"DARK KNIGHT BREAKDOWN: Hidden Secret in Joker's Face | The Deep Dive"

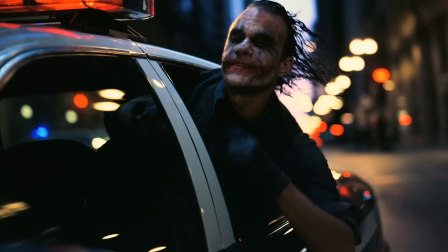2415s
And for Batman, that was the false hope of a peaceful life with Rachel. Meanwhile, the Joker celebrates by sticking his head out the car window of a cop car like a dog licking his lips.
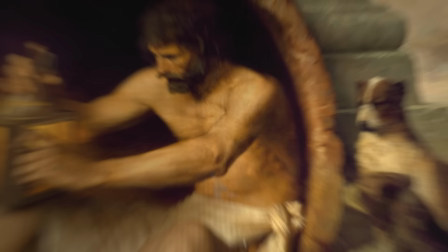2423s
Later, Joker literally describes himself as a dog chasing cars, and it mirrors the cynic Diogenes of Greek philosophy,
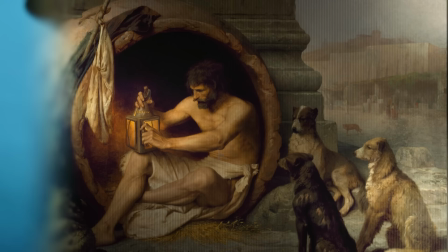2429s
the founder of cynicism, who is known for his dog-like behavior and belief in the virtue of dogs.
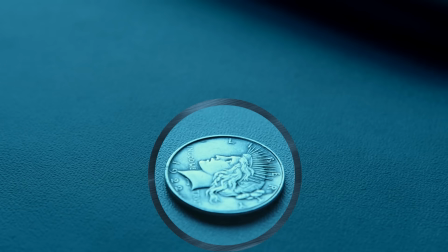2434s
So Batman places Harvey's coin by his hospital bed and he puts the clean unburnt face facing up as he will later Do to this white knight's
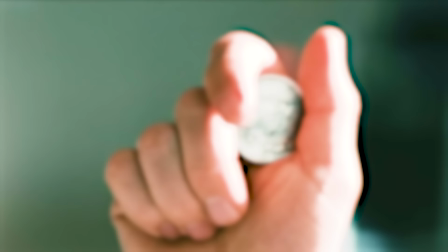2441s
face after he dies Dent realizes Rachel's death from the same coin He used to manipulate her one face of it now being burned away Just like half
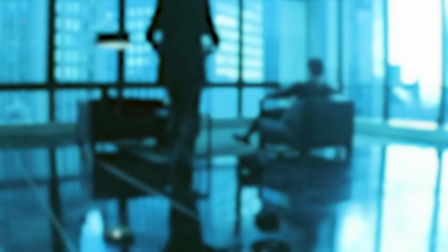2448s
his face is burned away. Alfred consoles Bruce in the penthouse
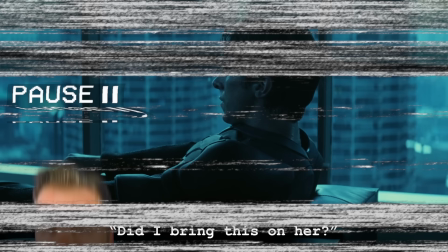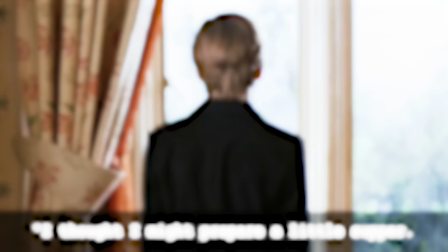2458s
This little moment mirrors Alfred's moment with young Bruce in Batman Begins.
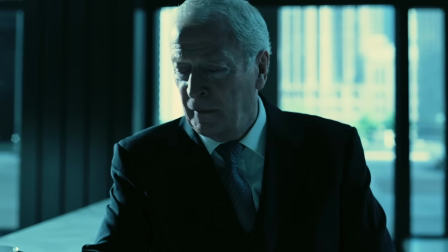2467s
And if you listen closely, the same tragic Hans Zimmer music is playing in both of these scenes. Alfred mostly consoles Bruce by refusing to let him read Rachel's breakup letter.
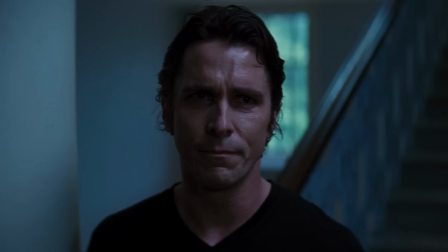2482s
Ah, and thus begins a noble lie that divides Alfred and Bruce in The Dark Knight Rises.
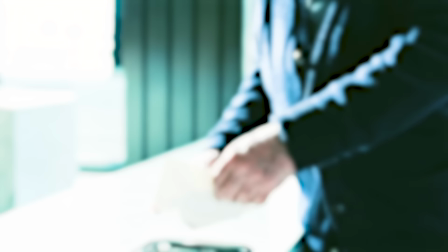2486s
Alfred knows that the final shred of hope that Bruce has is the thought that Rachel died loving him, and he knows sometimes a lie is more helpful than the truth.
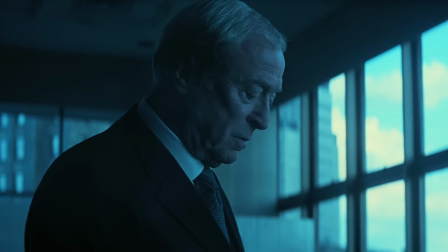2494s
And so Alfred tells him how they caught the bandit.
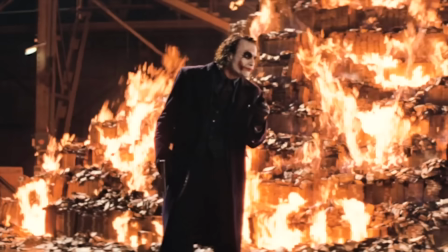2499s
And by doing this, Alfred is giving Bruce permission to cheat in this game with the Joker, to fight the Joker's fire with fire of his own.
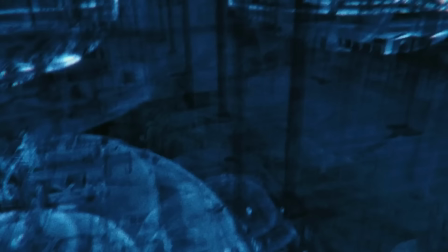2506s
That fire being,
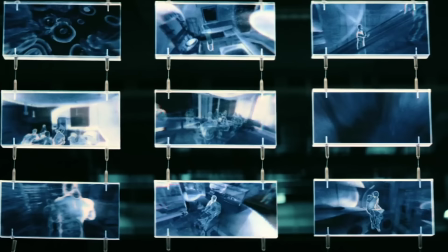2507s
bat sonar surveillance and a vast invasion of privacy in Gotham this is not a virtuous tactic and Nolan underscores this necessary evil with this abrupt
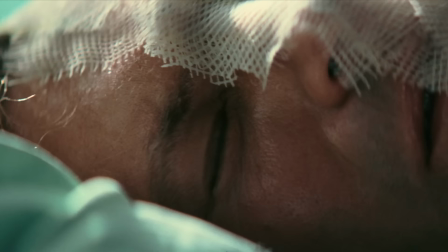2515s
edit we burned the forest down ah the
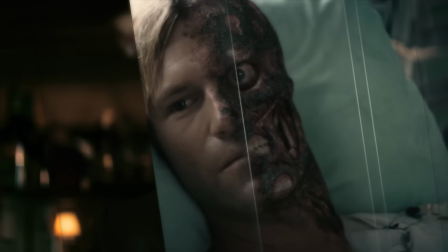2520s
lawman awakens when the rule of law is defiled now to create the visual effect of two-faced
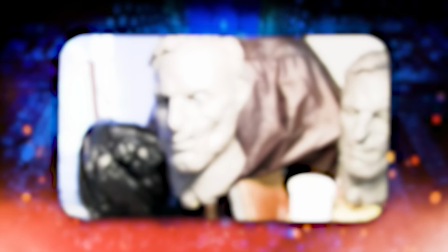2524s
in this movie Nolan asked his artists to be subtracted rather than additive biggest dense face would have been burned away not makeup layered on top
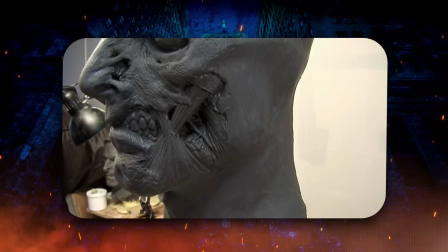2532s
Nolan told sculptor Julian Murray not to make it too realistic though because the gore would take the viewer out of the moment like for example that eyeball should
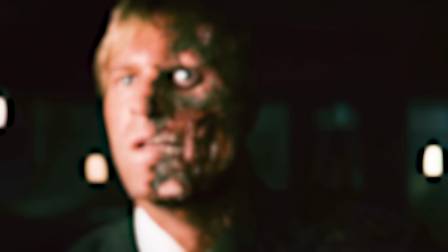2539s
have been dripping out of the socket but for a dangling eyeball bumping up against his cheek muscles that just would have been too distracting and really we need that
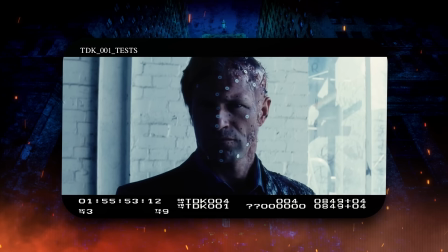2545s
angry eye in place to connect with the damaged soul within vfx company frame store used trackers on the other half of eckhart's face as
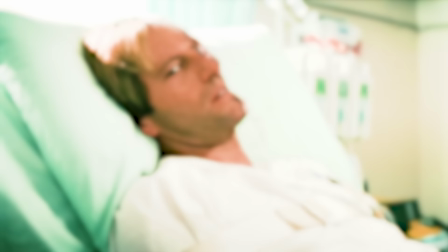2552s
a reference for the shifting exposed muscles nolan told eckhart to act each scene two different ways once with harvey's more restrained anger
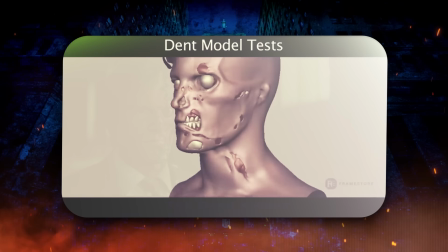2560s
and then another take with just unleashed rage and then nolan and composited both together to literally convey the two halves of Too Faced's identity.
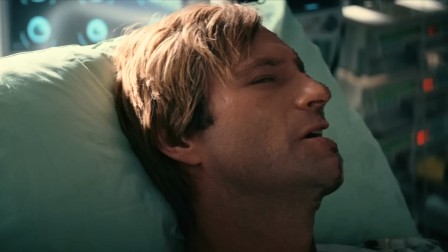2567s
But because they had to erase parts of his face, they ended up blocking this in really clever ways so that we only initially see the edge of his scarring on the other side of his face, just the tip of that erased lip. But the challenge being, the pillow behind it also had to be painted in. Artist Tim Weber told the amazing Channel Quarter crew recently that they had to recomposite Eckhart's eyeball, but they kept his natural pupil.
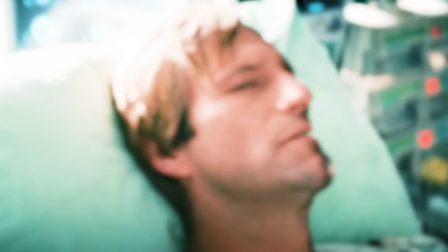2588s
So they tried to keep as much of his actual body parts in the shot, like his teeth,
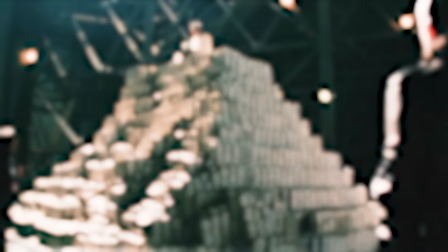2591s
but for some shots they didn't to partially reanimate all of his teeth so that the lighting and surfaces would match with the exposed new teeth that they had to animate on the other side of his
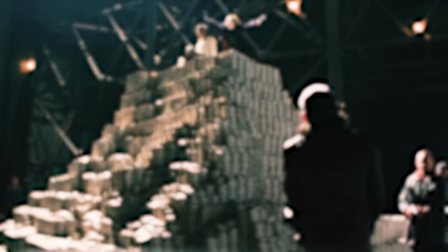2600s
face so joker puts lao at the top of the mob's money stacked in a pyramid film
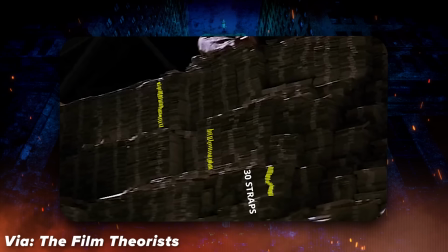2604s
theorists estimated that pyramid at 10 tiers overall 30 stacks of cash high
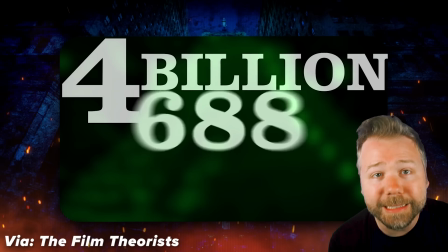2609s
per tier assuming 10 000 stacks to be a total of 4
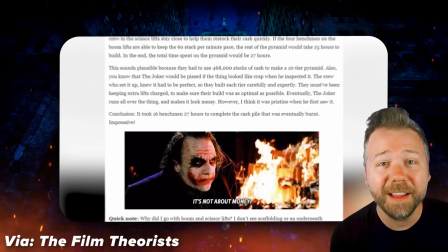2613s
billion 688 million dollars and that it would take at least 27 hours
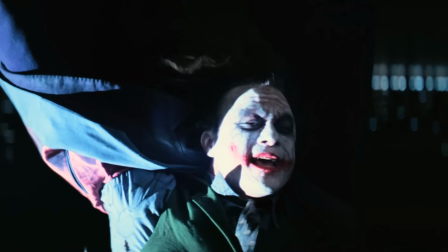2618s
to assemble. It's just another example of how the Joker in this movie is not a true agent of chaos as he claims to be.
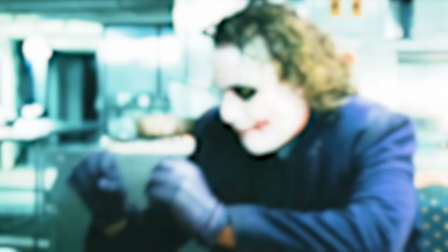2624s
He's more of just an agent, a calculating planner, an organizer, and he puts all that planning to serve the purpose of appearing to be unhinged. It's all an act. Really, this has been my issue with the live action Jokers since Heath Ledger. All of them amazing actors,
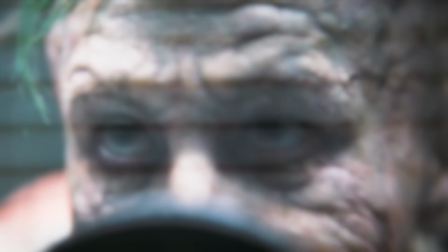2639s
but their Jokers are truly unhinged and truly damaged so that they're more reactive and they miss out on the aspect of the Joker that Ledger and Jack Nicholson truly understood,
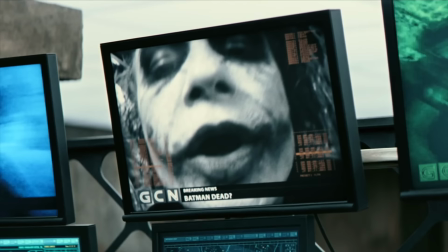2647s
that the Joker is a planner. He's a type A personality. He doesn't reflect the true madness of society.
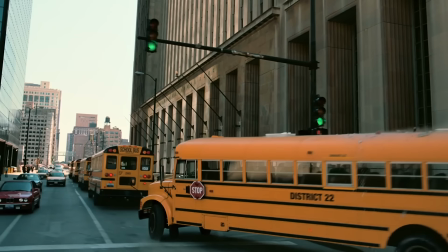2652s
He just exploits that madness with steady discipline and coherent vision and great execution.
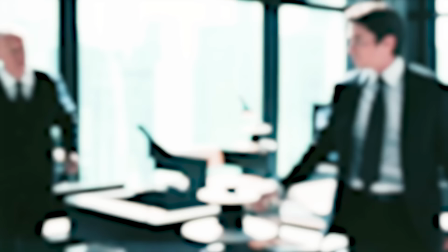2658s
Meanwhile, the Batman in this movie also does his homework.